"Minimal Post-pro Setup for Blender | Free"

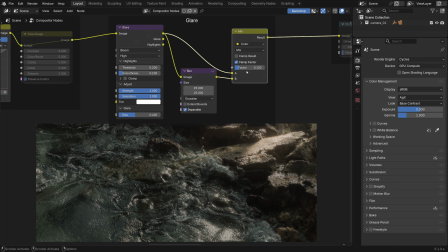(8:20)
Okay, back to this diffusion. It is very creamy. I like it.
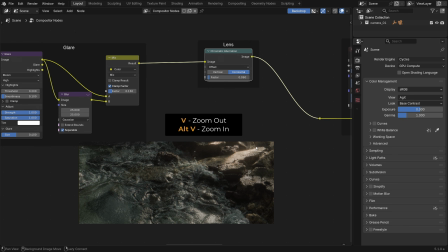(8:25)
The next one is lens chromatic aberration. Let's zoom in a bit.
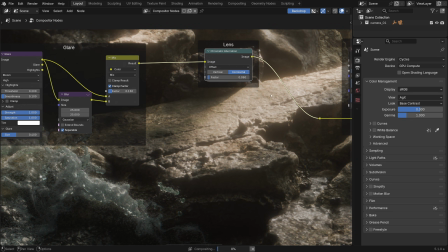(8:30)
This is the effect of colorful fringing near the edges, an optical imperfection that helps to break up that CG sharpness. This stuff. Of course, it should be used in moderation too.
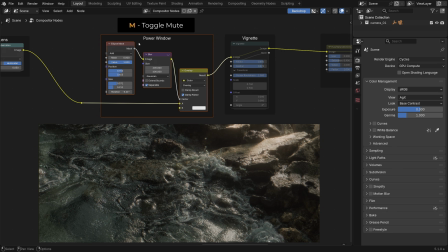(8:46)
Next we have power window with some brightening. The ellipse mask can be clicked and moved like that, right on the backdrop. I'll punch out this portion near the rocks. It works in overlay mode, so it's like boosting the brightness.
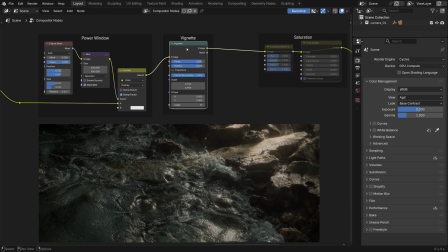(9:04)
Vignette is the opposite of that. It's darkening near the edges with a bunch of easily tweakable parameters. Like factor, feather. It can be placed asymmetrically if you want, to make the left part of the image slightly darker, for instance.
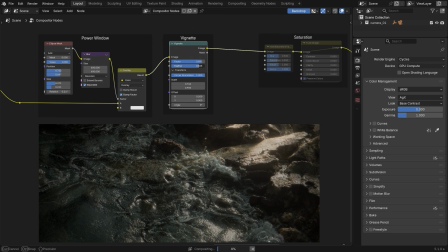(9:23)
And feathered out like this to make it nice and smooth.
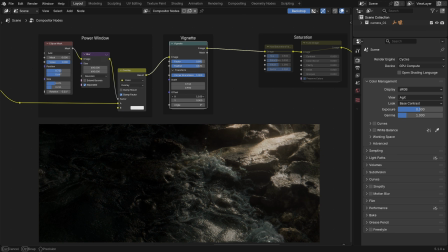(9:26)
It is a simple yet very powerful effect, creating the tonal gradient, which becomes a gradient of the viewer's attention.
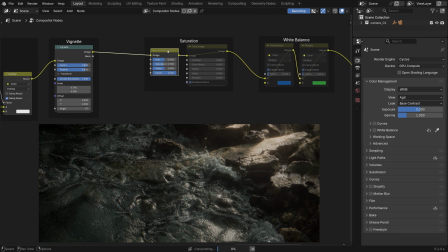(9:34)
That's really cool. This node, hue saturation value, is mostly for desaturating the image. Useful if you are going for a bleach bypass style look. It's usually good for that sort of cinematic desaturation.
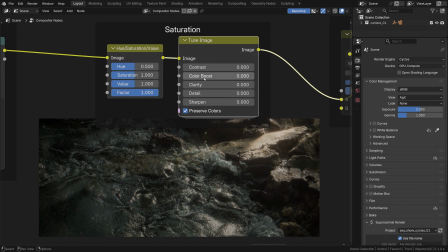(9:52)
And then we have Tune Image's Color Boost, which is awesome for boosting the overall colorfulness. It works like DaVinci Resolve's famous color boost and can be pushed really high without breaking the image,
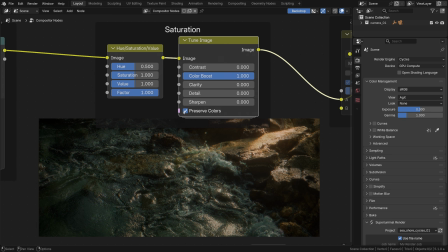(10:05)
all the way to 1 and still not clipping. At least unless you untick this Preserve Colors checkbox, then it starts clipping. So keep it checked. It's fantastic for bringing out color, especially when used moderately.
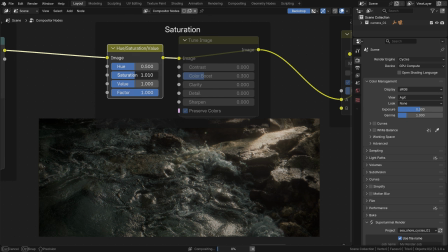(10:22)
The HSV saturation is more prone to clipping and producing strange color mixtures, when used for amplifying the color saturation, I mean. See? So this one is better suited for desaturating, as I've mentioned already.
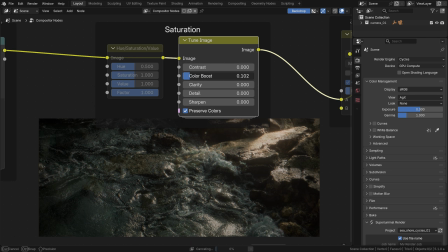(10:41)
Okay, for now I'll bring color boost back to 0.
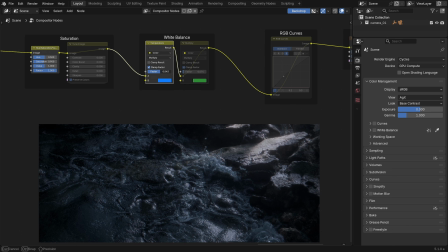(10:47)
Then we have color temperature to make it cooler or warmer, depending on whether the second color slot is blue or orange. And this should go into green or purple direction, so this is basically tint.
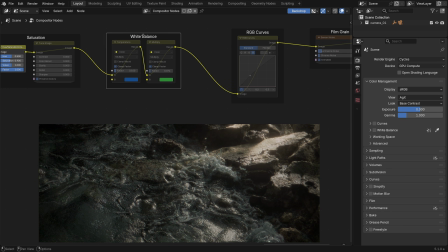(10:59)
I won't use any of that for now, so I think I'll move it out of the way like that.
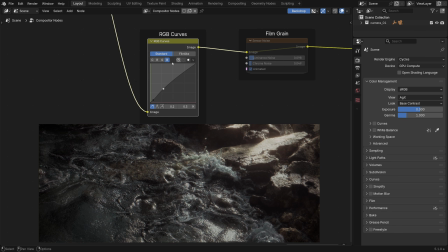(11:07)
The RGB curves are for applying non-linear adjustments to individual color channels. For instance, boosting the green channel in highlights and pulling it down in the lower end of the tonal range.
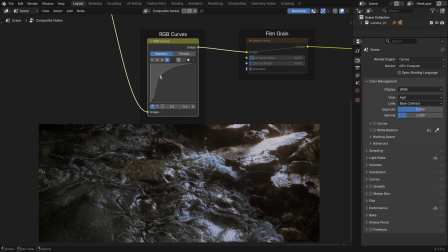(11:21)
Or doing something similar to the blue channel. I will again just boost the blue levels in the highlights and dip it slightly in the shadows. That creates a subtle split toning effect, and I like how it looks. So these are RGB curves for non-linear color adjustments.
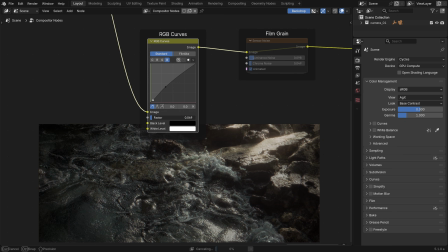(11:42)
Ctrl H toggles the unused inputs, so you can play with the mix factor if you wish. I'll just go with a full effect, and Ctrl H to hide it again. Nice.
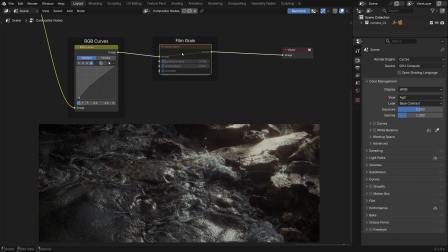(11:56)
Finally, we have film grain, created with the sensor noise node. I'm almost always in favor of adding a bit of grain.
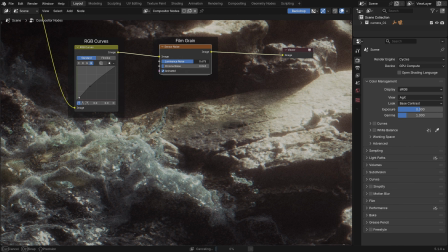(12:04)
Not over the top, of course, but so it still breaks up the pristine, almost too perfect digital look, both in luminance and chroma noise. This is one of my favorite effects.
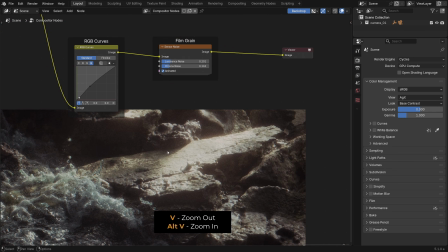(12:19)
Yep, I think that pretty much wraps it up for this render. It was pretty quick, right?
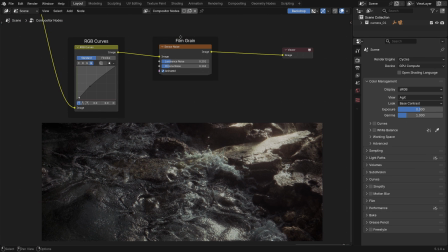(12:24)
To give it a basic post-processing pass using these nodes.
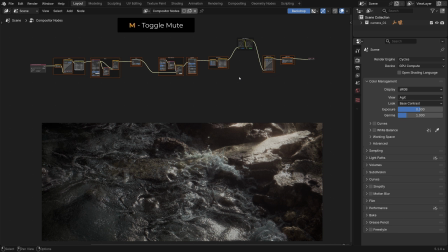(12:29)
All nodes can be selected like this, and you can press M to mute it on and off to compare before and after, to see what you've done. As I said, the view transform adds its own flavor on top of it, and can alter the colors in a certain direction, or at least alter the base contrast levels.
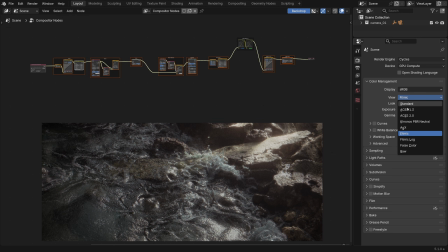(12:48)
Anyway, for this render I will stick to AGX, non or base contrast.
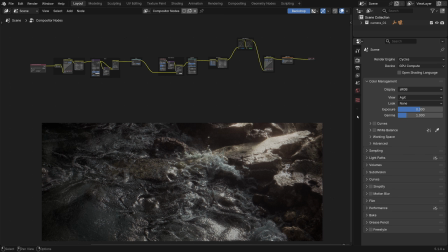(12:57)
One thing I like to do for mastering though is activate curves there,
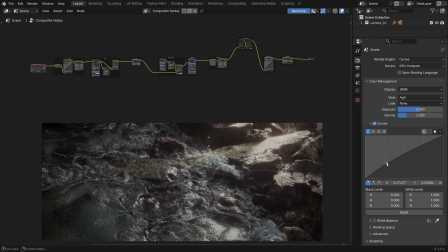(13:01)
and add a bit more punch to the tonal balance, maybe by lifting the curve near the mid-tones, as simple as that. You know, just to give it that final push.
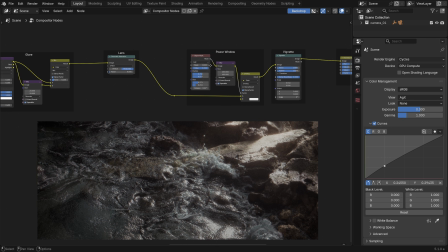(13:15)
Looking at it, I'm starting to think it might need some color boost. Either in the saturation here.
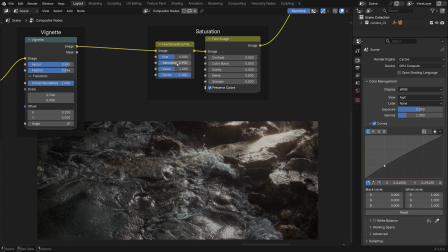(13:23)
Let's see. Let's try to push it.
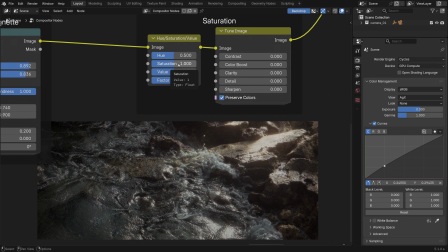(13:30)
A bit too aggressive. If you use it, go a small step up, like 1.1. But I'll mute it and go with color boost instead. Let's see. Yeah, I think it's better. It's much more forgiving. Yeah, just a bit more vibrancy.
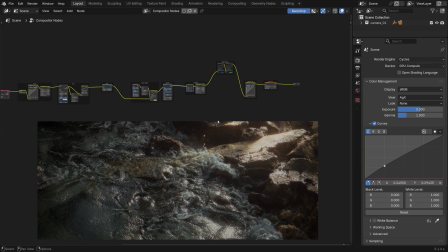(13:50)
Now we're really done. Unless you're like me and you're still tweaking the mastering curve, squeezing every last drop of visual juice out of it before exporting it out.
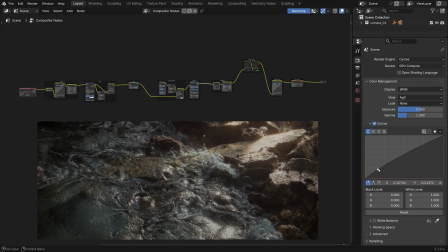(14:05)
But honestly, I think that looks great. Time to stop. Or not. Maybe a second point in the highlights, pulling it down a bit to softly clump those areas will improve it.
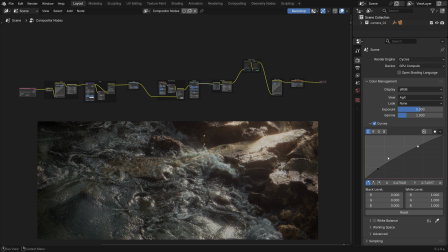(14:18)
Will it make it look slightly more vintage, like film stock? I don't know, I get trapped into these endless micro adjustments too easily these days. Okay, now I declare it officially complete. Hopefully this gives you an idea of how to use a setup like this for a quick color grading / post-processing in Blender.
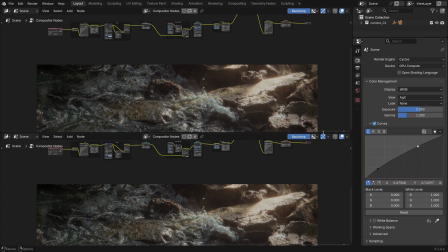(14:38)
Now I will split this window in two and open the image editor in the bottom one
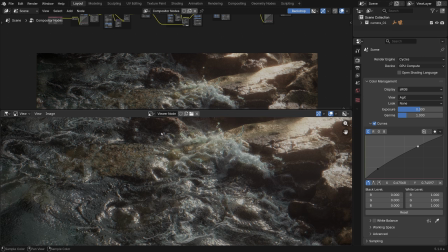(14:45)
with the viewer node output, so we can actually save it as a final image in one of the final image formats.
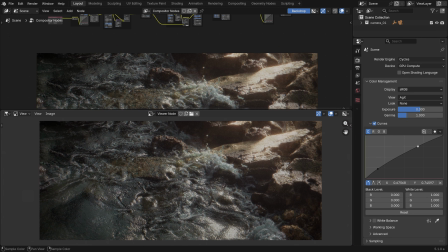(14:53)
It won't be EXR this time.
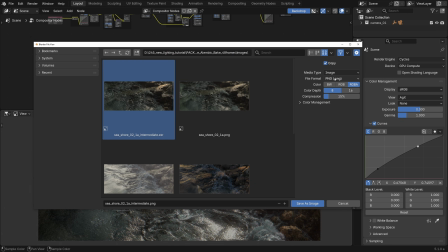(14:59)
but rather PNG, for instance, or any other format meant for viewing. Post-processed. Save. We're good.
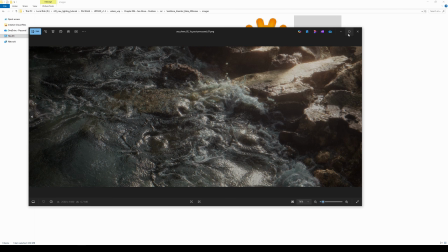(15:14)
Now we have an image file that can be actually viewed and shared, unlike EXRs that are mostly for work.
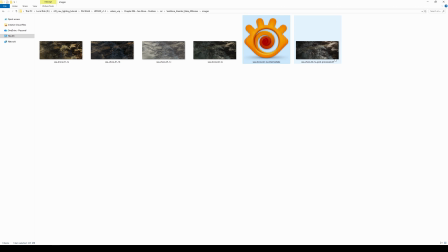(15:22)
That can't be easily opened, you know, in Windows. That one is ready to go.
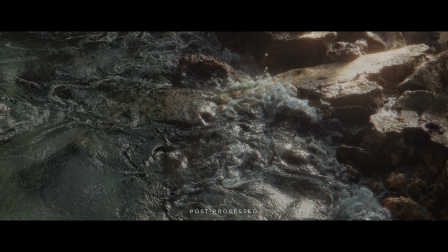(15:32)
Here's the original render versus our quick post-pro pass. What do you think?
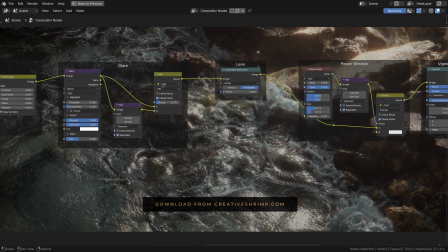(15:39)
Let us know. And if you'd like to download this preset, or rather a ready-to-use node chain for Blender's compositor,
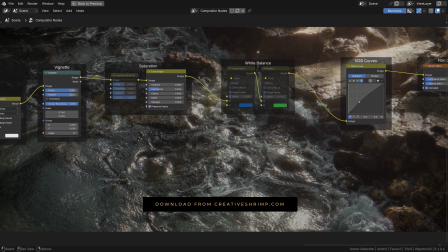(15:47)
you can find the link on creativeshrimp.com or on our Gumroad.
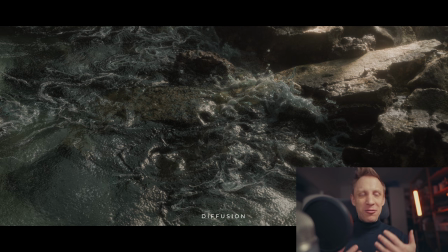(15:54)
Again, this is not some ultra-professional post-processing setup, far from it, but rather it's a basic set of operations,
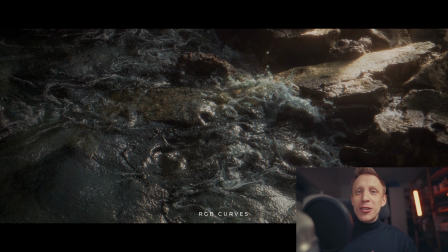(16:01)
the essentials only, but it can absolutely serve as a solid starting point for post-processing your renders.
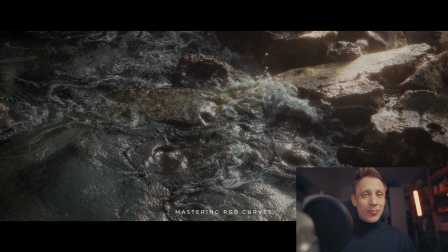(16:08)
I hope it's useful to you. That was Gleb Alexandrov for creativeshrimp.com.
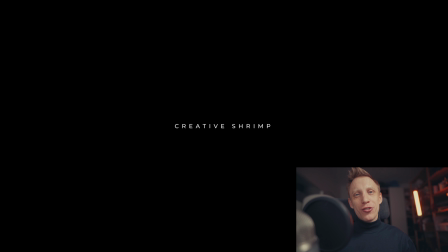(16:13)
Drink more coffee. And that's it.